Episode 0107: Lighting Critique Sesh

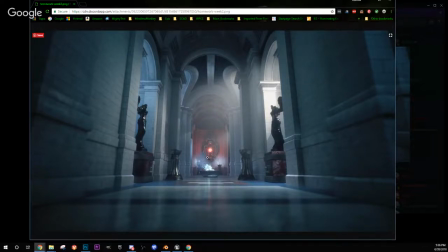Everything is got a single point. It all draws you down to 1 point in space. It's nice and bright. It's colorful. You almost can't not look initially right down here, exactly what you're supposed to.
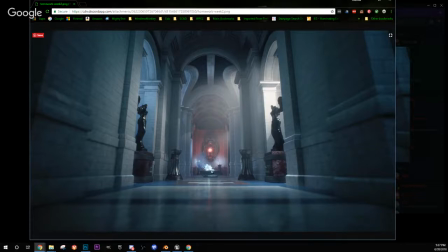So my eye's drawn right to the red, and then it kind of comes to this because it's bright and it's has good shape. It's fairly symmetrical.
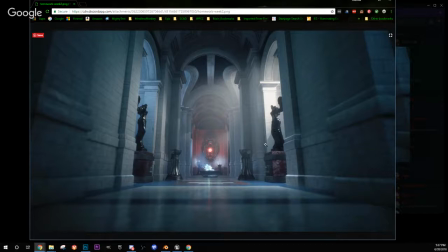So I kind of like that this bright light here is pushing it away from being just purely symmetrical,
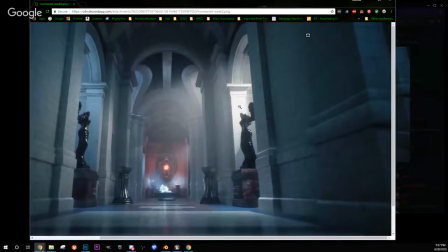although it's going a little too bright right here, where you see, if you can't see the detail, it's a little bit too bright, right? I would pull that down to where I can kind of see it, but it's getting a little bright here, but not too bad.
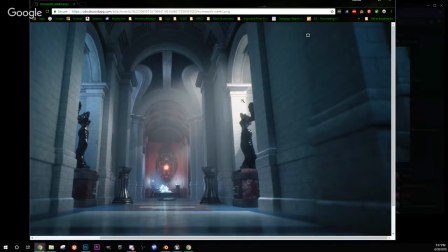You just don't want people to look here and not here, right? So be careful. This is pretty close to being too bright. You might want to fake come in with a fake light and start rimming some of this.
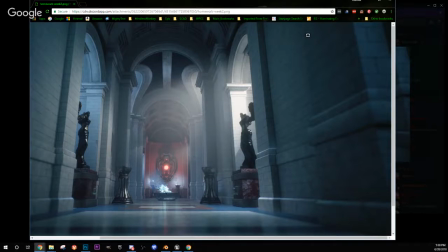Same with here. You could bring a fake blue. My wife and kid just got home, by the way, so you're probably going to hear my kids rolling through here in just a second.
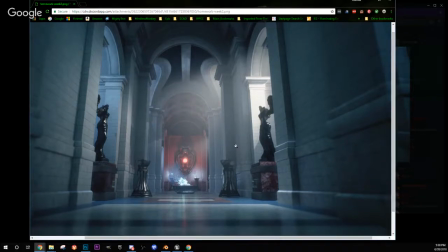Apologize. Other than that, there's like an uplight here. This could be softer, right? just so you don't see this hard line. And that's, again, you could just create a
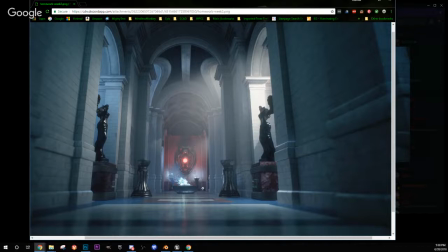size this up and make this a soft shadow. Otherwise, this looks pretty good, man.
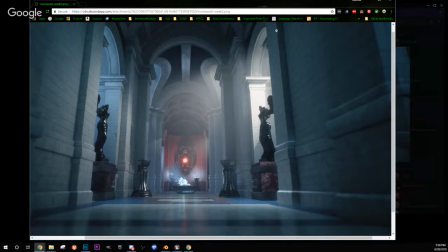Uh, these corners could have some variation in bevel if you really wanted to get. Again, this is being pretty nitpicky because this image looks really good. But if you wanted to vary this by coming in and creating some
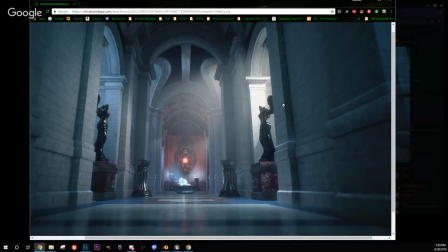normal bump or whatever, right in the, like how something would be chipped away or something. These corners shouldn't be so perfect, right? And that's for all these that are such straight edge.
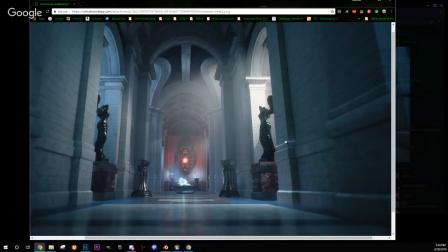At least a bevel, probably a little bit that would create some not so perfect straight lines.
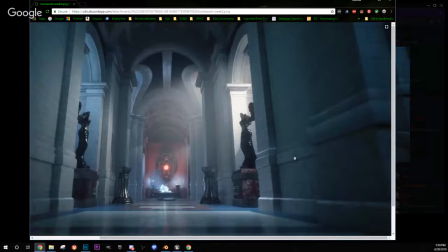Yeah, it's a nice image.
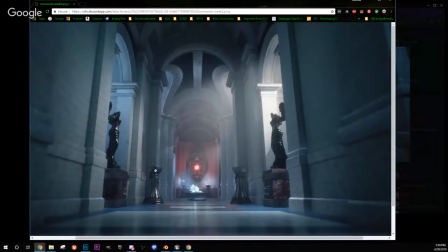Yeah. Okay, cool.
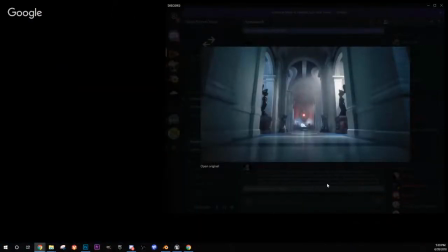That was Booth.
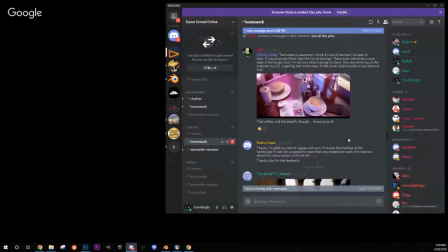Okay. This, I think, was our other piece.
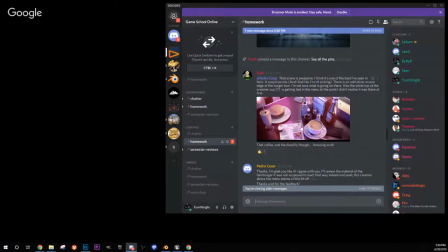Was somebody already kind of looking at this stuff? Jump down.
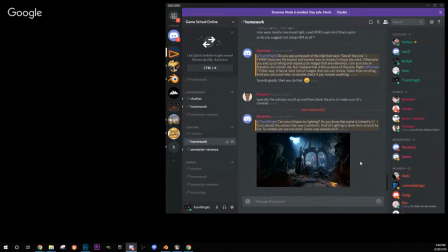Can you critique? Yeah, sure. This is Unreal. Yep, which I'm very, very familiar with. I actually work a lot in Unreal.
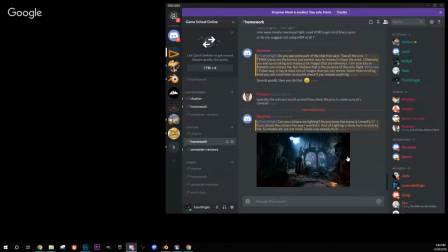That was my last. I just spent the last year at Epic Games. You just place the camera the way you wanted it. Okay, the lighting is done from scratch by me. Oh, I see. Yeah, these aren't yours, which is, that's okay. That's being a lighter.
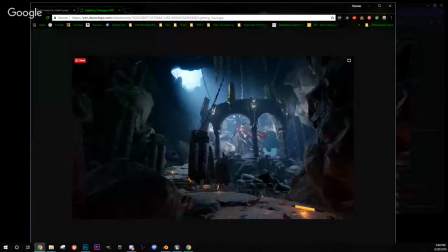You're not usually doing your own modeling, but I say that, yet you need to be able to recognize what's wrong with models. So being able to model is kind of important. And sometimes you got to go in and fix stuff because nobody has time. This is cool.
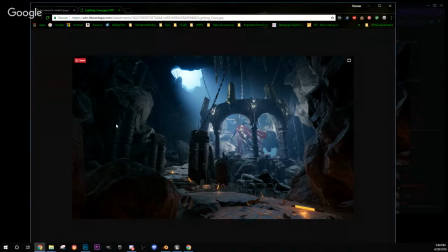I think it's compositionally, I like it. It's bright right up here. It kind of brings you into this subject. I can't hardly tell what this is because there's a lot of what I call noise, and that's texturally.
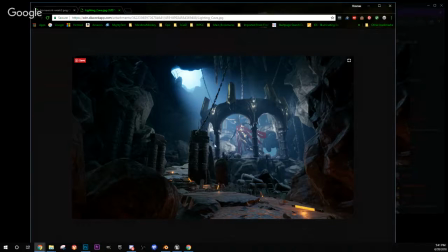There's a lot of stuff going on in here that's well lit that is hard to so it's hard to see exactly what's going on. Which you got to kind of be careful with. Sometimes you got to remove all this stuff and this rock and that kind of thing. Just get rid of it if this is going to be the main shot.
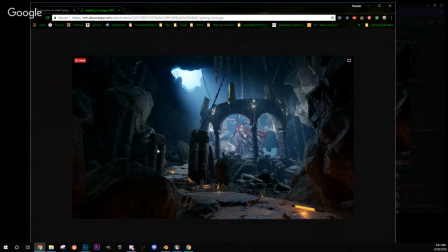Yeah. So also lighting wise, like these feel like they might not be shadowing each other. 1 second. Okay.
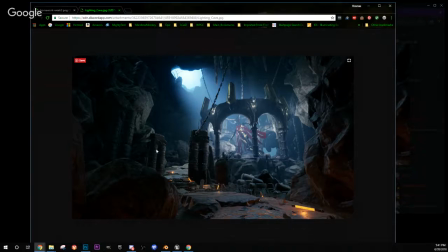So if you shadow in between these, I think is something soft that might help you. Again, you can use cards and stuff that you can hide from the camera. I see that kind of everywhere.
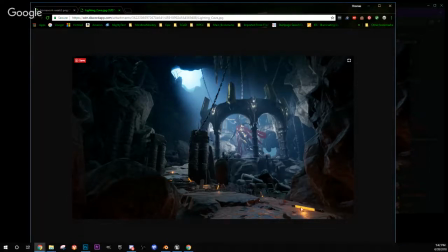There's a lot of places where I'm not seeing a lot of shadows. I mean, under the light you wouldn't expect, but definitely you would want to see some shadows. And a lot of that in Unreal, you got to check your bias settings. Make sure your biases are really, really tight.
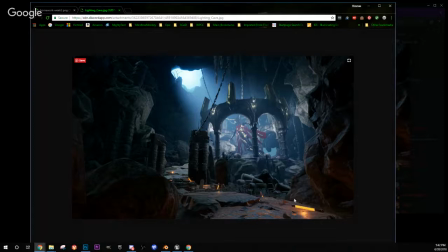Yeah. I would also turn on the depth of field to go ahead and help push you into this image. All this could be blurry. I'm not sure what. Oh, I see. They're kind of, yeah.
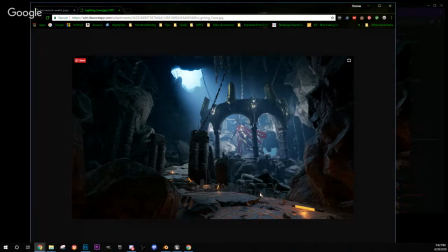See, that could be done better to draw you up through this. I just don't. It took me a while to even see these. Yeah. So that it's not bad.
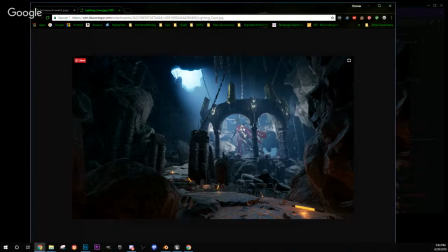I mean, this is nice. It's nice. I would first concentrate on cleaning this up in the sense that these, whatever you can get rid of here, try to get rid of it or darken it and make,
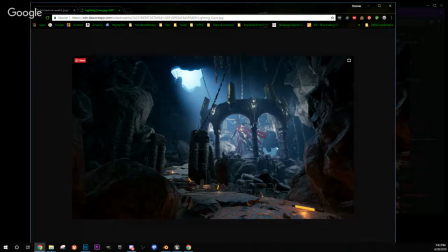maybe even put a card back here one of those fog sheet cards right behind this character and just fog it out, because you don't want to see all this noise. The noise is what distracts your eye, right, from whatever the subject is. It's cool. Yeah, I like it, man. I think depth of field would help.
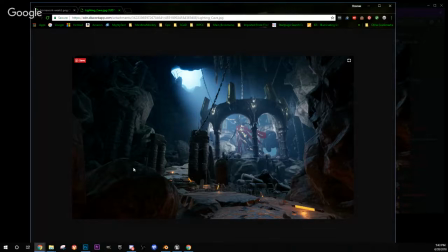I think, yeah, maybe a little bit of. It's weird because I can't quite see. Is that like a depth, or is that like, are these two separated? Is that why I see light here and here? It's hard to see. Maybe rotate these things until they look correct.
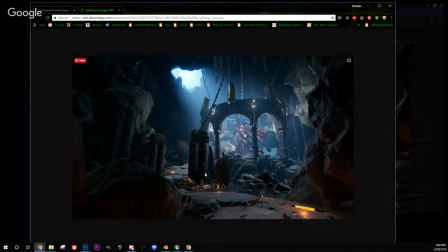But no, that's cool. I hope that helps. I'm always trying to click off of this one.
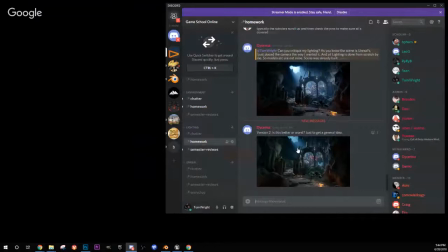Actually, I'm trying to click off of that one. So version 2, is it better or worse?
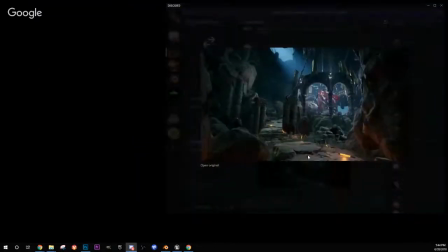Let's check it out.
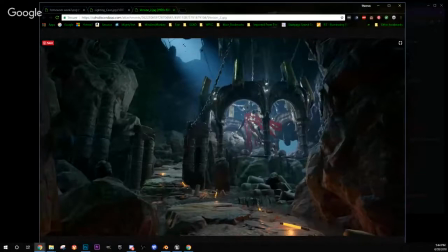It's better. It's better because, and I liked this being bright. That's not a problem. It's better because I can tell what this. I mean, I can see this better, and I don't know if it's just because there,
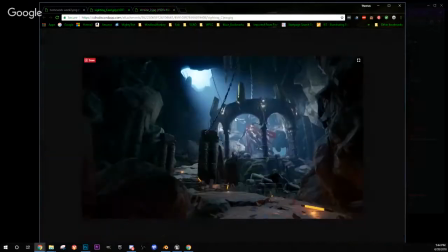maybe because of the volume.
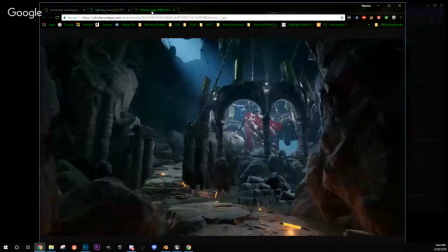But the fact that I can make this out is good. It still has that problem of having a lot of stuff in here.
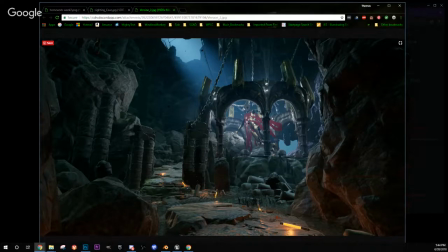And I don't know if you know how to do this. They make these fog sheets, and they come inside. What is it?